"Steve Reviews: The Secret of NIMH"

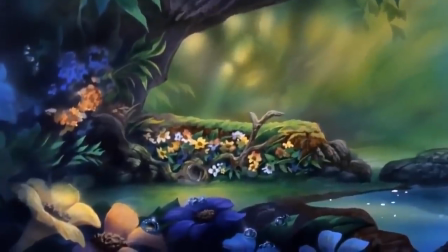8:28 Yeah, we'll get onto that in a tick. We cut forward to where the family are now settled in their new home, with Timmy now looking like he's recovering from the pneumonia.
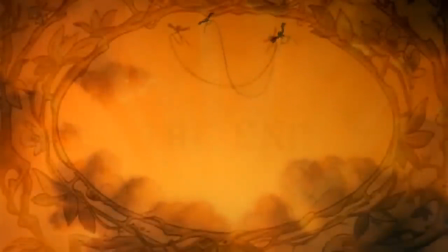8:37 The crow manages to find the potential girl of his dreams, and the film credits roll. So that's the basic plot of Secret of NIMH.
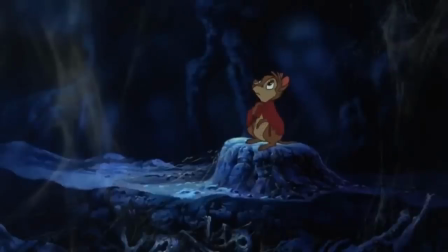8:46 What are my thoughts on it? Well, overall, I'd say this is a really good film.
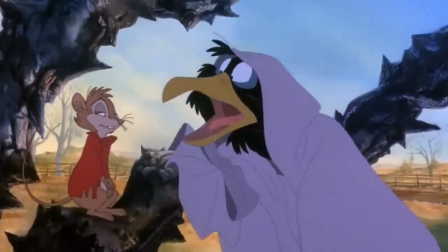8:51 But not without its flaws. The plot is an interesting one.
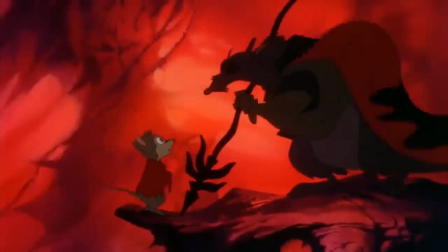8:55 Despite being made for a family audience, this is actually a pretty dark film, with a lot of deaths,
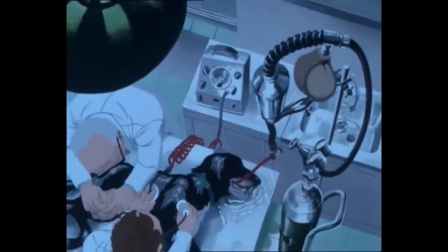9:01 some scenes of animal testing, which gives me horrendous flashbacks to Plague Dogs and Feliday, brutal fight scenes,
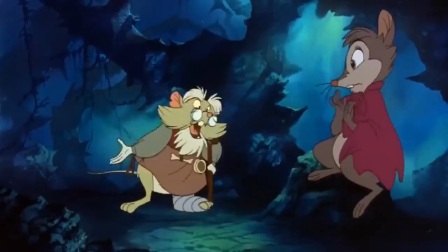9:09 and even some blood for good measure. Looking at the setting of the film, despite it taking place on a farm with your typical farmland creatures,
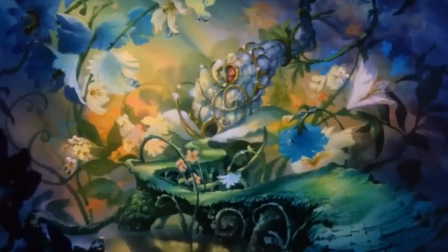9:18 it has a very whimsical and fantasy feel to it, such as with the magical book,
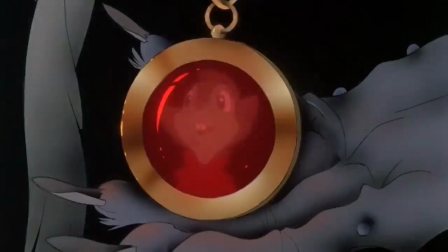9:24 visual portal and amulet. Now don't get me wrong, I didn't mind the fantasy elements in the film,
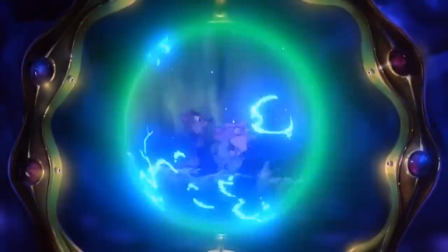9:32 but I'm not really sure what purpose they serve to the plot, nor do I see any reason as to why they exist.
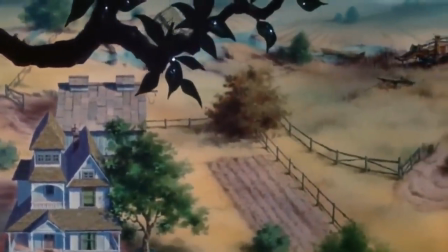9:39 As this is all meant to be taking place in the real world and the only real sci-fi element we get is that the rats gained intelligence,
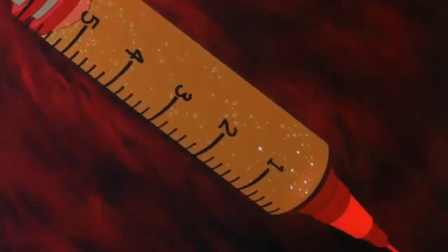9:48 but nowhere is it mentioned about the ability of magic.
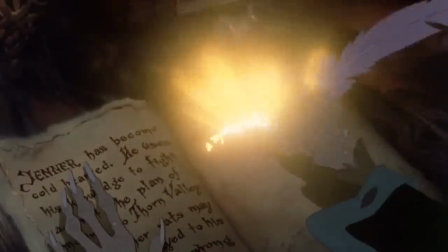9:52 The magical book is cool and all with its lighting and animation, but this magical element doesn't really serve any purpose.
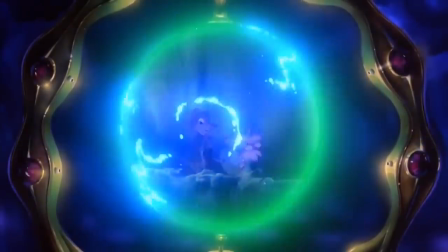9:59 The visual portal thing, despite being able to spy on any character at any given time is never really utilized and the amulet
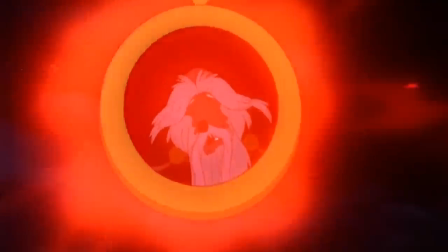10:08 given to mrs. brisby from nicodemus kinda comes across as a dukes ex machina plot device to suddenly save the day at the end.
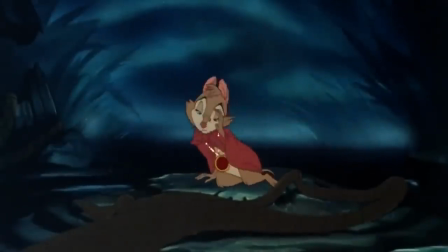10:17 Then after that mrs. brisby just gives it away to justin off screen like it was no big deal at all.
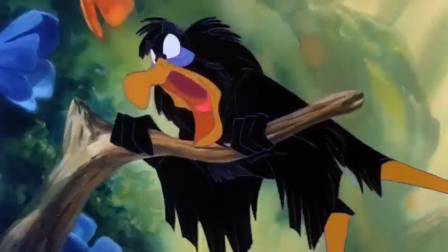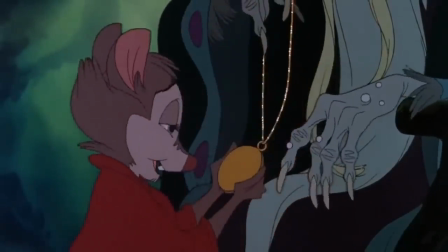10:31 I don't know, I kind of got the impression that her husband's spirit was meant to be in there.
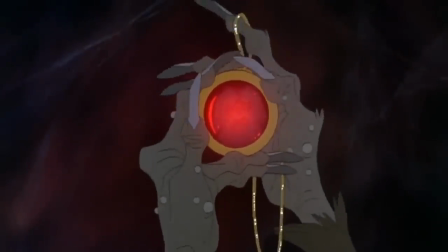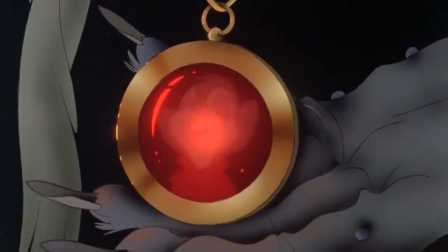10:44 And so it had a personal connection to her? And even if it doesn't, don't you think it would be wise to keep such a device around?
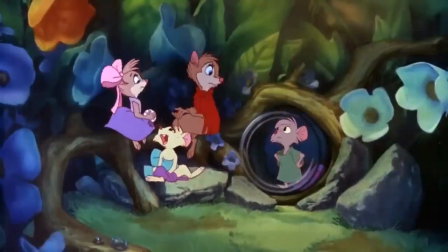10:53 You know, just in case anything bad like that should happen again in the future?
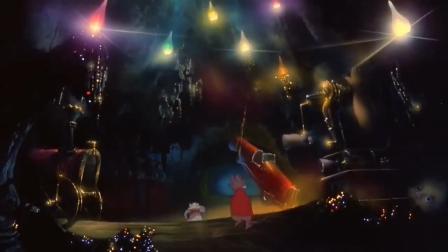10:58 What does work with the fantasy element however is the location design
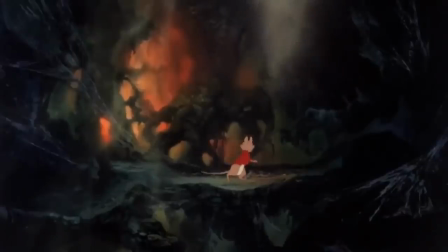11:03 Because each setting looks so drastically different despite only being a few hundred
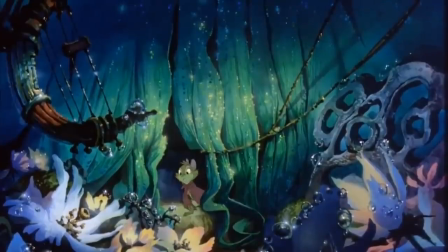11:08 meters apart It really does make the film feel a lot grander and larger scale
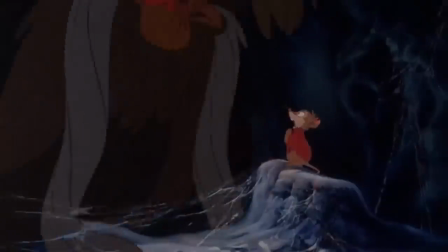11:13 than it actually is In fact everything is made to feel like a grand scale
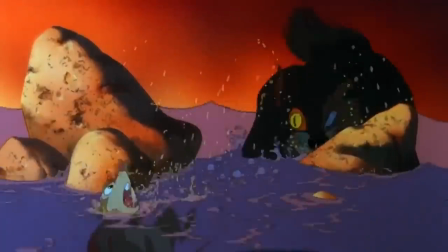11:18 here The owl seems ginormous and the chase scene with the cat looks about as epic as the sharp-toothed chase scene from The Land Before Time.
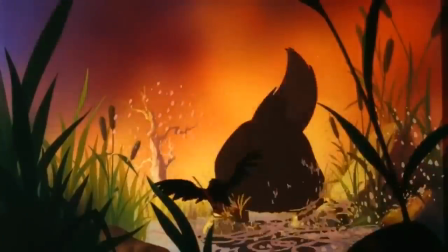11:26 And that's cleverly done by using low angles to make the creatures on screen look bigger than they actually are.
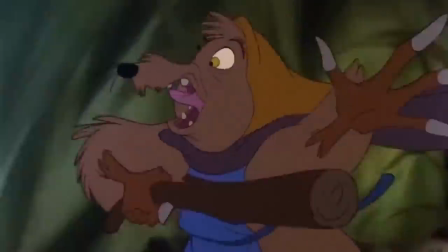11:33 And that brings me smoothly on to the animation.
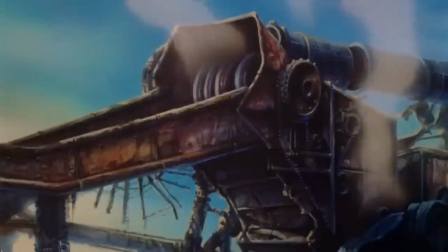11:36 As mentioned earlier, after their departure from Disney, Don Bluth and his team set out with the goal to return animation back to its golden era.
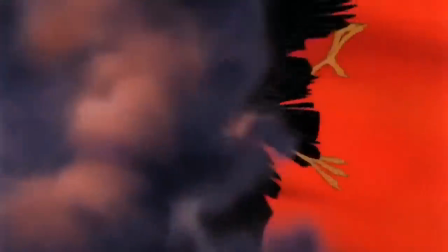11:44 To achieve this goal, Bluth wanted to go back to more traditional animated techniques which had been abandoned in more of the recent films.
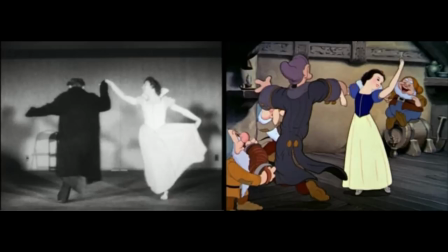11:52 One of those techniques being rotoscoping, where animators will trace over live action footage in order to achieve a more realistic movement.
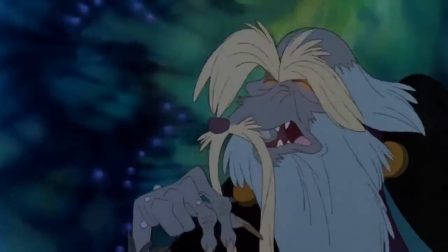12:01 The animation itself is very good. Characters are detailed, have fluid movement and the action scenes are very intense.
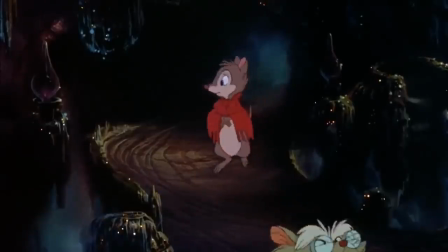12:09 The majority of the film has a really dark palette to it, But to avoid it becoming dull and stale looking, the film gives us beautiful lighting throughout.
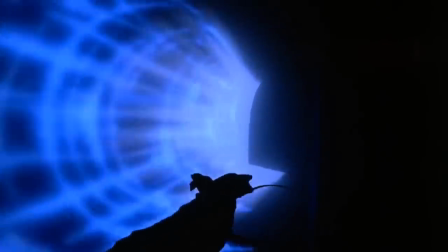12:19 These lighting techniques were actually achieved through one of the experimental animation styles I mentioned earlier.
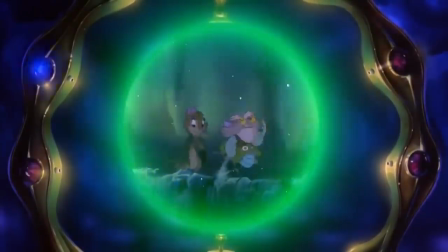12:25 To achieve this, they would shine light through the colour gels as they were being snapped frame by frame,
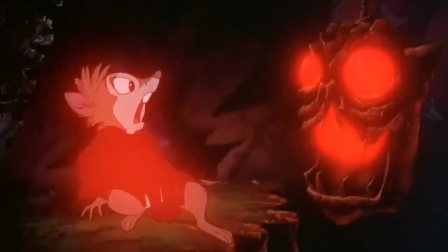12:30 which would produce a glowing effect, which is seen in numerous parts of the film.